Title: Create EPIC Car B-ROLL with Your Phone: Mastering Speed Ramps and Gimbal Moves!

In this video, we're going to be combining gimbal moves with speed ramps.
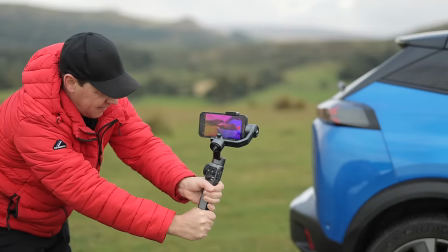[0:04]
And using just a few simple techniques, I'm going to show you how you can shoot a sequence that looks like this.
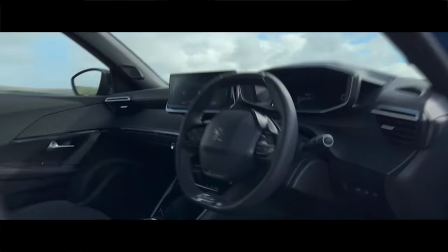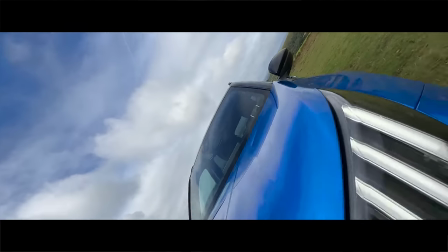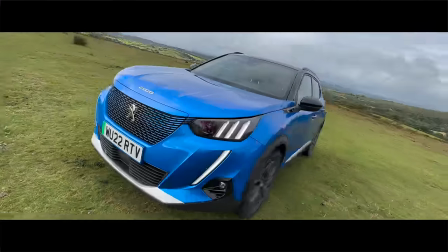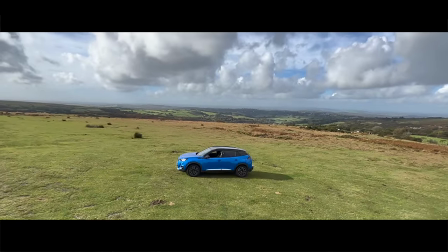Hey everyone, Steve here from Learn Online Video.
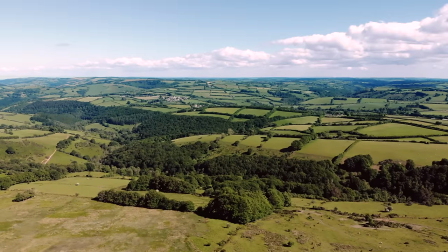[0:36]
And today, I'm at this incredible location here in the southwest of England, where I'm going to be showing you how you can add speed ramps to your gimbal moves.
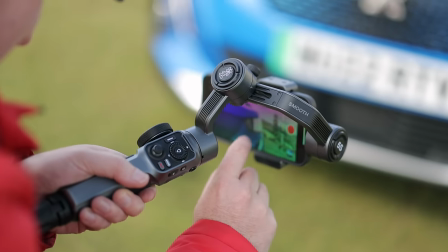[0:44]
I'm going to be giving you tips on camera movement, gimbal modes. we're going to be faking drone shots, tips on editing,
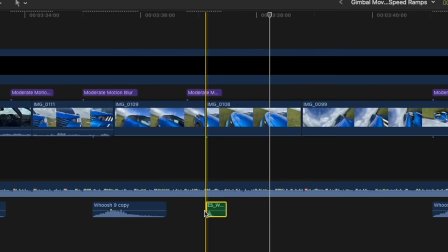[0:49]
sound effects, everything you need to shoot and edit a sequence of your own. A huge thanks to Zhuin for sponsoring this video and for sending out the all-new Smooth 5S.
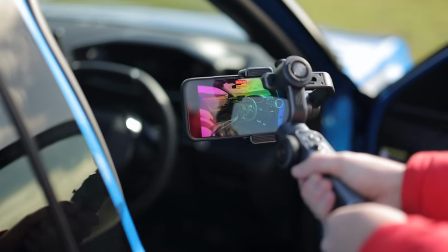[0:59]
This is a great gimbal for these types of shots because it's small, lightweight and easy to use. But as always, all gear used in this video will be linked in the description below. Now, very quickly, what is a speed ramp?
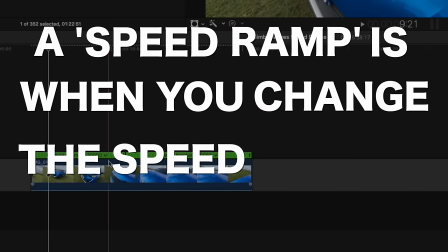[1:13]
A speed ramp is when you change the speed of part of your clip. So you could speed up the start, you could speed up the end, you could even speed up the middle.
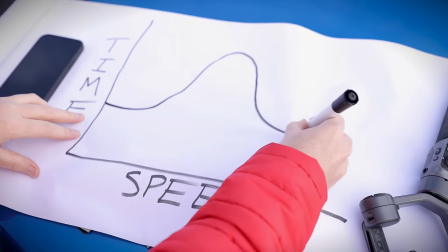[1:23]
Also, a speed ramp gradually accelerates and decelerates rather than an abrupt speed up or slow down.
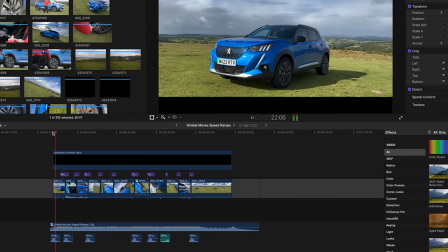[1:29]
Now, you can do this in just about any editing software.
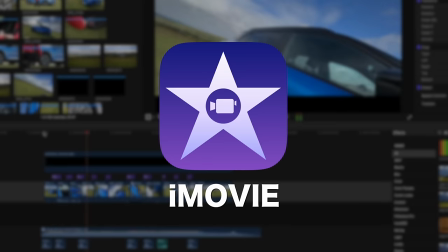[1:32]
I'm using Final Cut, Adobe Premiere Pro has this feature, iMovie and DaVinci Resolve have this feature and they are both free.
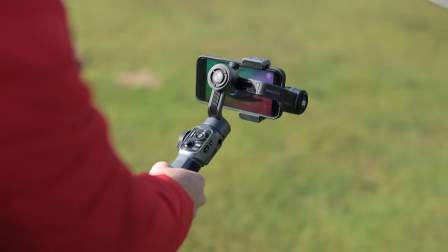[1:39]
Now, let me quickly show you the most basic version of this technique with a simple push forward shot i'm going to keep my focal point in the
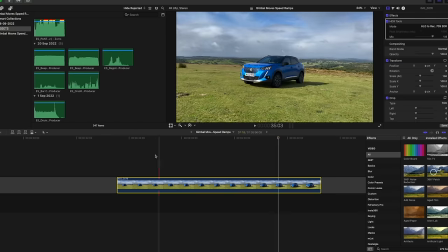[1:47]
center of frame and my movement smooth and steady now in the edit i want to speed ramp into this clip so i'm going to skim to
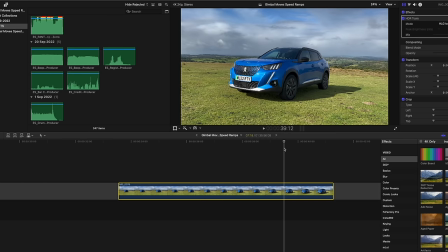[1:55]
where i want the speed ramp to stop about there and i'm going to hit shift b on a mac the keys might be different in your editing software
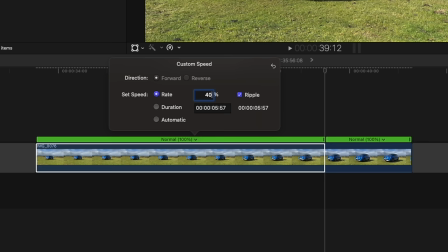[2:02]
but the technique is exactly the same and i'm going to speed up the start of this clip by four thousand percent and we now have
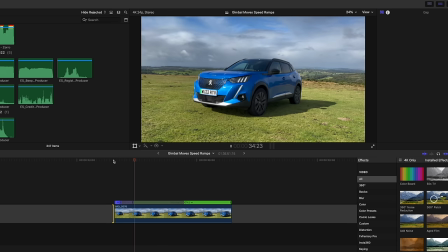[2:09]
a clip that starts with a speed ramp. Camera settings. Now, I'm shooting everything in 4K, 60 frames per second. 4K because that's going to give me a nice high-resolution image.
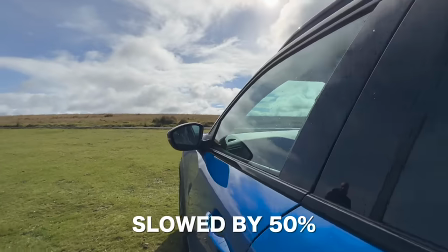[2:22]
60 frames per second because that's going to allow me to slow my footage down in the edit if needed.
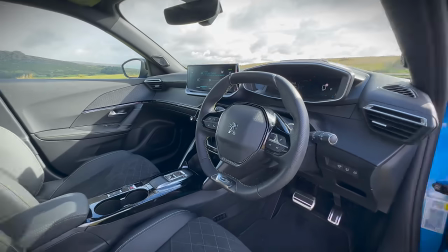[2:27]
Now, here are some very important tips for shooting your footage. First of all, make sure you lock your focus and exposure for each shot.
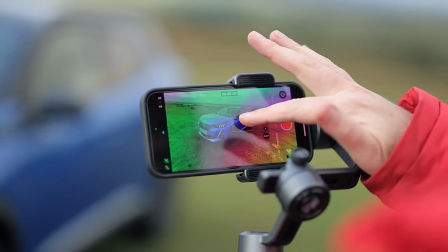[2:35]
You can do this by simply tapping and holding on your focal point like this.
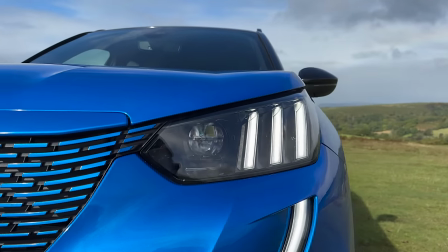[2:38]
This will ensure there are no nasty exposure or focus changes during each shot and will help your footage look much more professional. Camera movement. Now, the aim of the game here is to capture shots that are nice, smooth and steady.
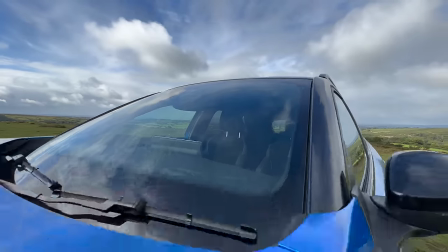[2:51]
We also want our shots to be quite long as we're going to be speeding them up. I find between 5 and 10 seconds is usually enough. Now, sometimes I find these shots easier to capture pushing forward. Other times I find them easier pulling back.
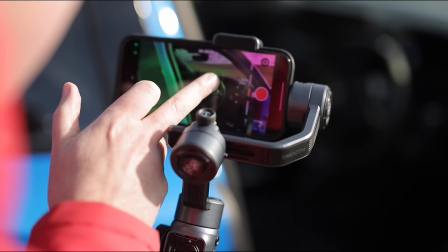[3:05]
Remember, you can always reverse your shot in the edit. Also, try shooting shots with a bit of foreground in the frame and reveal your focal point. This can work really well in the edit. Now, for those of you that have been subscribed to this channel for a while, you'll know that I'm a huge fan of faking a drone shot. So let's capture one now using this three-meter-long extension pole.
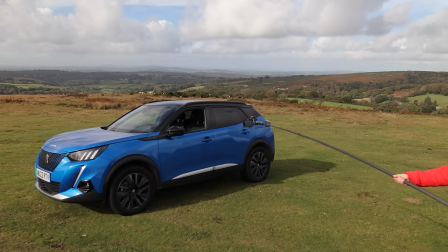[3:27]
The gimbal extension pole combo is a great way to level up your speed ramps,
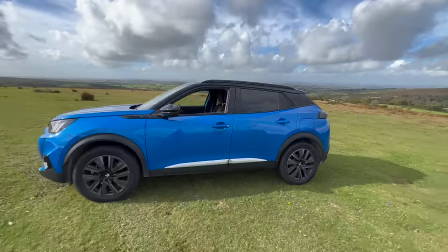[3:32]
as you're able to capture movements and perspectives that would usually be associated with a drone or a crane so a
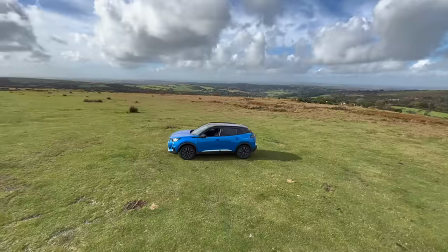[3:38]
great way of adding more production value to your videos also mix up your focal lengths if your camera
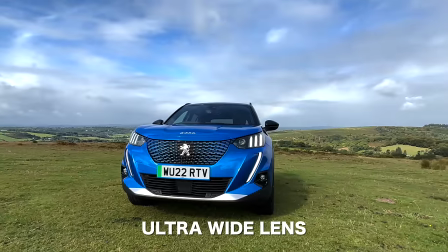[3:44]
has more than one lens then take advantage of it here is a shot using the ultra wide lens and here is a shot using the standard lens it's much more
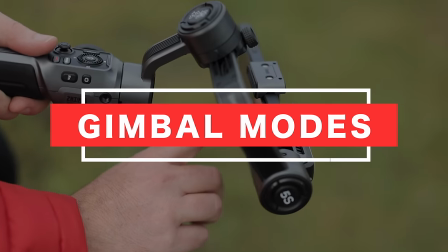[3:52]
zoomed in so works really well for detailed shots gimbal modes now i'm using four different gimbal modes to capture this footage today. We've got pan follow, lock, vortex and POV. Let me show you what difference each of those gimbal modes makes to your footage.